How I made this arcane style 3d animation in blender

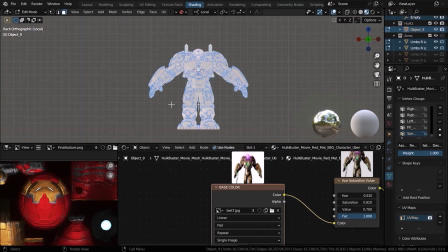4:05 After it was finished, I went back to Blender and projected the texture onto the model from the camera's perspective.
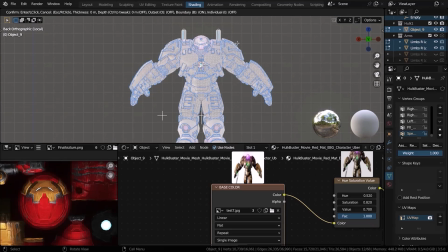4:12 I repeated the same step for the hero. In this method, things look fine from the camera's perspective.
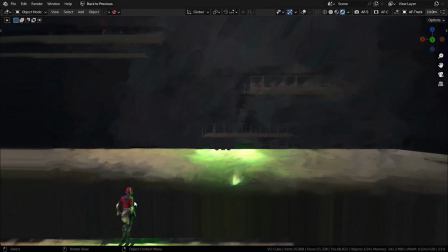4:21 But if you turn the camera around, it's just ugly.
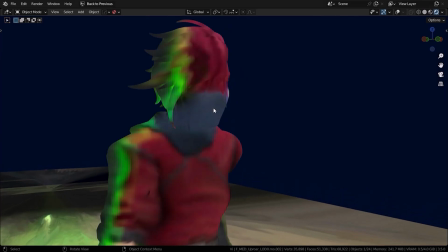4:27 Well, the way to fix that is to do another paint over from this camera angle, but I was already running low on time.
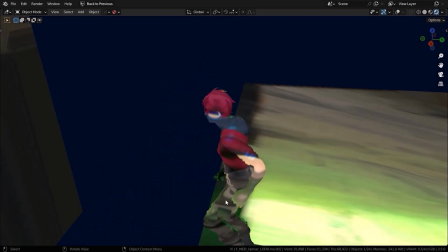4:34 And we're not gonna be able to see the other side of the character anyway. At least not from this camera angle.
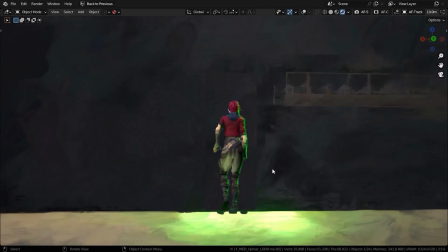4:40 So I'll just leave it like that. The next step is animation.
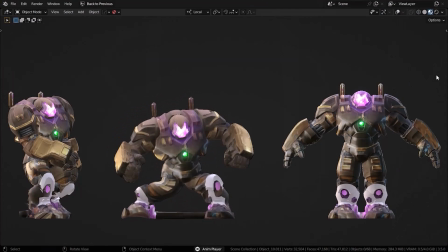4:44 I uploaded the characters into Mixamo and rigged them over there, applied some of the Mixamo animations to them and imported them back into Blender.
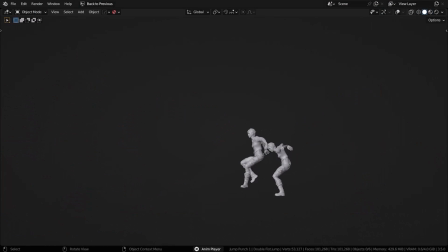4:52 For the hero, again I used Mixamo to rig it and animate it. I tried a couple of different animations, but in the end I chose this one.
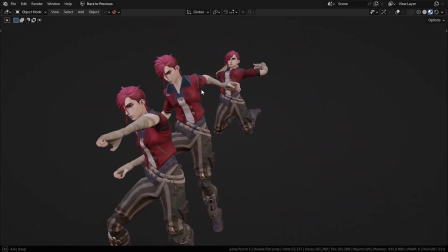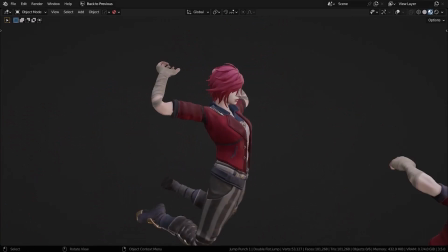5:08 After that, it was just a matter of putting them in the right place.
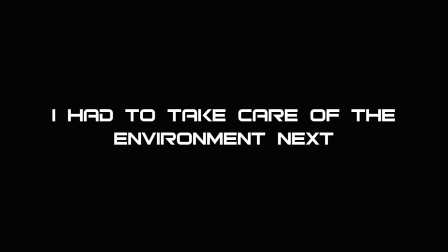5:15 I had to take care of the environment next, and I decided to start with the background. I was totally aware of the fact that I'm running low on time. So for the background, I used the Stable Diffusion AI.
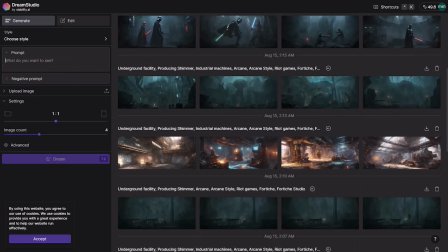5:27 I generated a couple of images, chose one of them and just did some minor paint over in Photoshop.
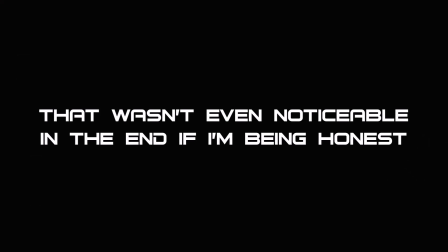5:32 That wasn't even noticeable in the end, if I'm being honest. The prompt wasn't even that complicated.
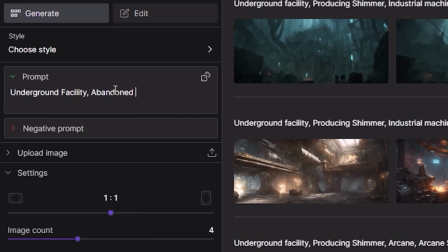5:37 I just typed in underground facility, abandoned mine, Arcane, Arcane style, Riot Games, and so on.
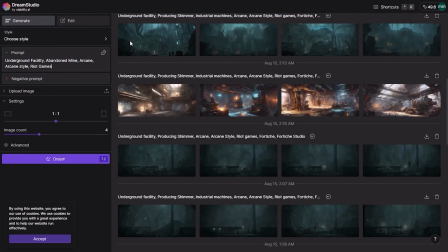5:44 You can try anything, really. Honestly, the results were better than I expected them to be. And this way, I also saved a whole lot of time. Creating the background from scratch in Blender, that would have taken me way longer.
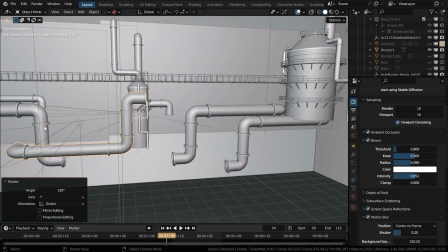5:59 After that, I imported some of these industrial assets that I downloaded from Sketchfab,
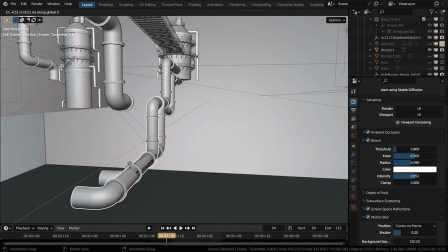6:04 like the tanker and pipes, and just put them in between the background and the foreground, to add a sense of depth.
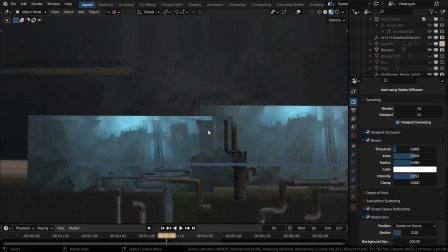6:11 At this point, the scene was almost coming together. With the background finished, now I had to move on to the foreground.
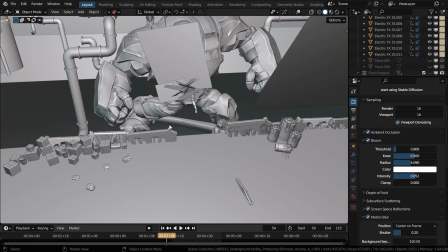6:18 I just put a cube in there with a texture applied to it for the floor.
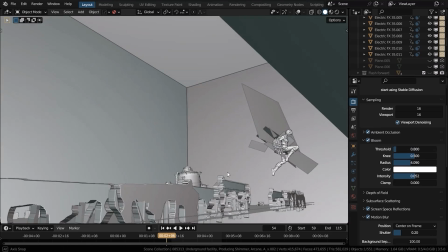6:22 For this railing, I used the Quick Shape add-on to model them really fast.
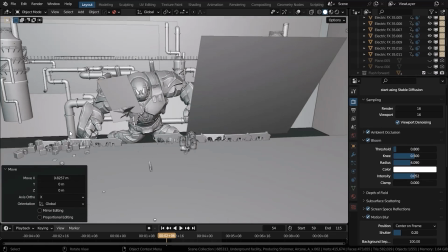6:28 It didn't even take me a minute, seriously. I wanted the railing to look kind of organic and stylized at the same time,
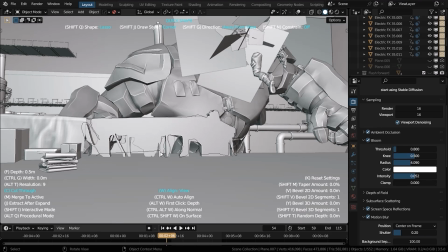6:35 so I used the lasso tool to draw the shape like this, and I repeated this a couple of times till I had the railings done.
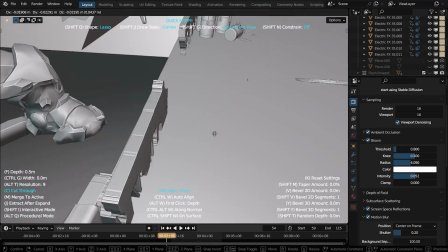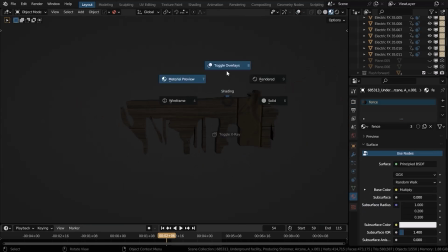6:51 Then I applied the stylized wood texture to it.
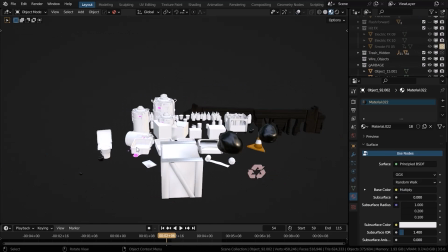6:56 I imported some of these assets from Sketchfab so I could scatter them all
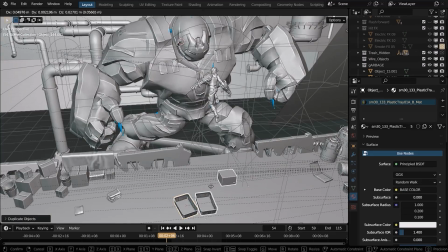7:01 around the foreground by hand to make the foreground a little bit more interesting.
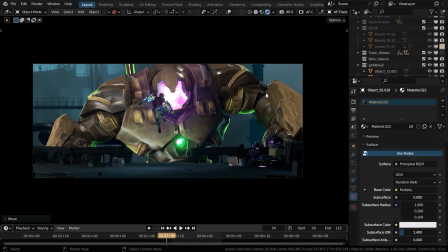7:09 Now I should also mention this. To make the foreground feel a little bit dark, I just manipulated the material of these models a little bit.
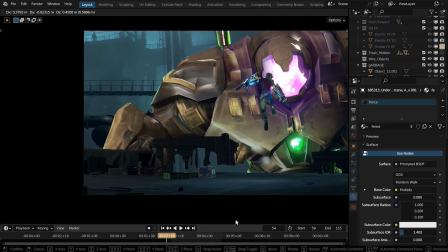7:18 For example, this railing with the wood texture, by default, it looks like this in Eevee.
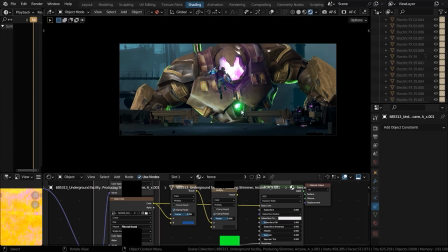7:23 And that's just not how I wanted them to look. I wanted the foreground to look a little bit darker, a little bit more moody,
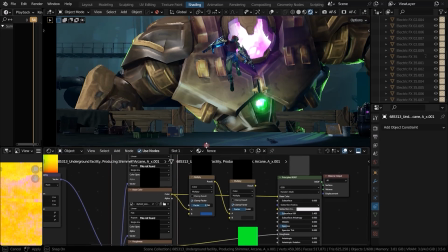7:32 and you can also say that the foreground adds this natural vignette to the scene, putting the focus mostly on the character and the hero.
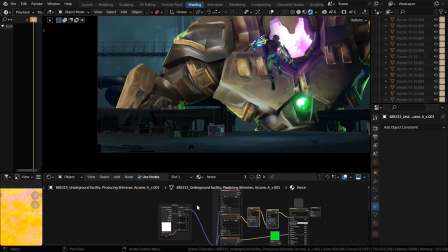7:44 I use a mix RGB node, and I put the blending mode on multiply, and I just mix it with a darker color. Usually a dark blue color. That's exactly what gives it that look.
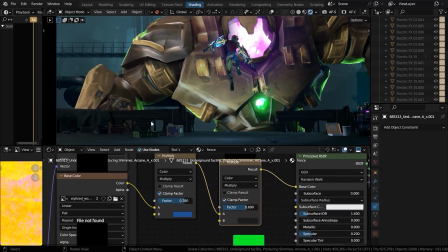7:56 It looks like it's in the shadows, and that's the kind of look I was going for.
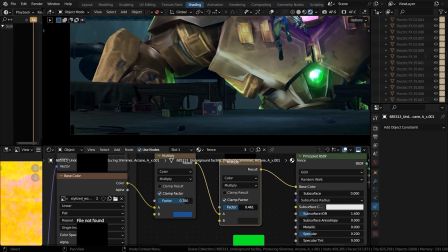8:02 So that's perfect.
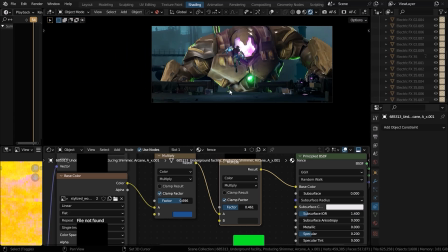8:05 The final step is adding the electricity effect, and of course the hit effect for after the punch.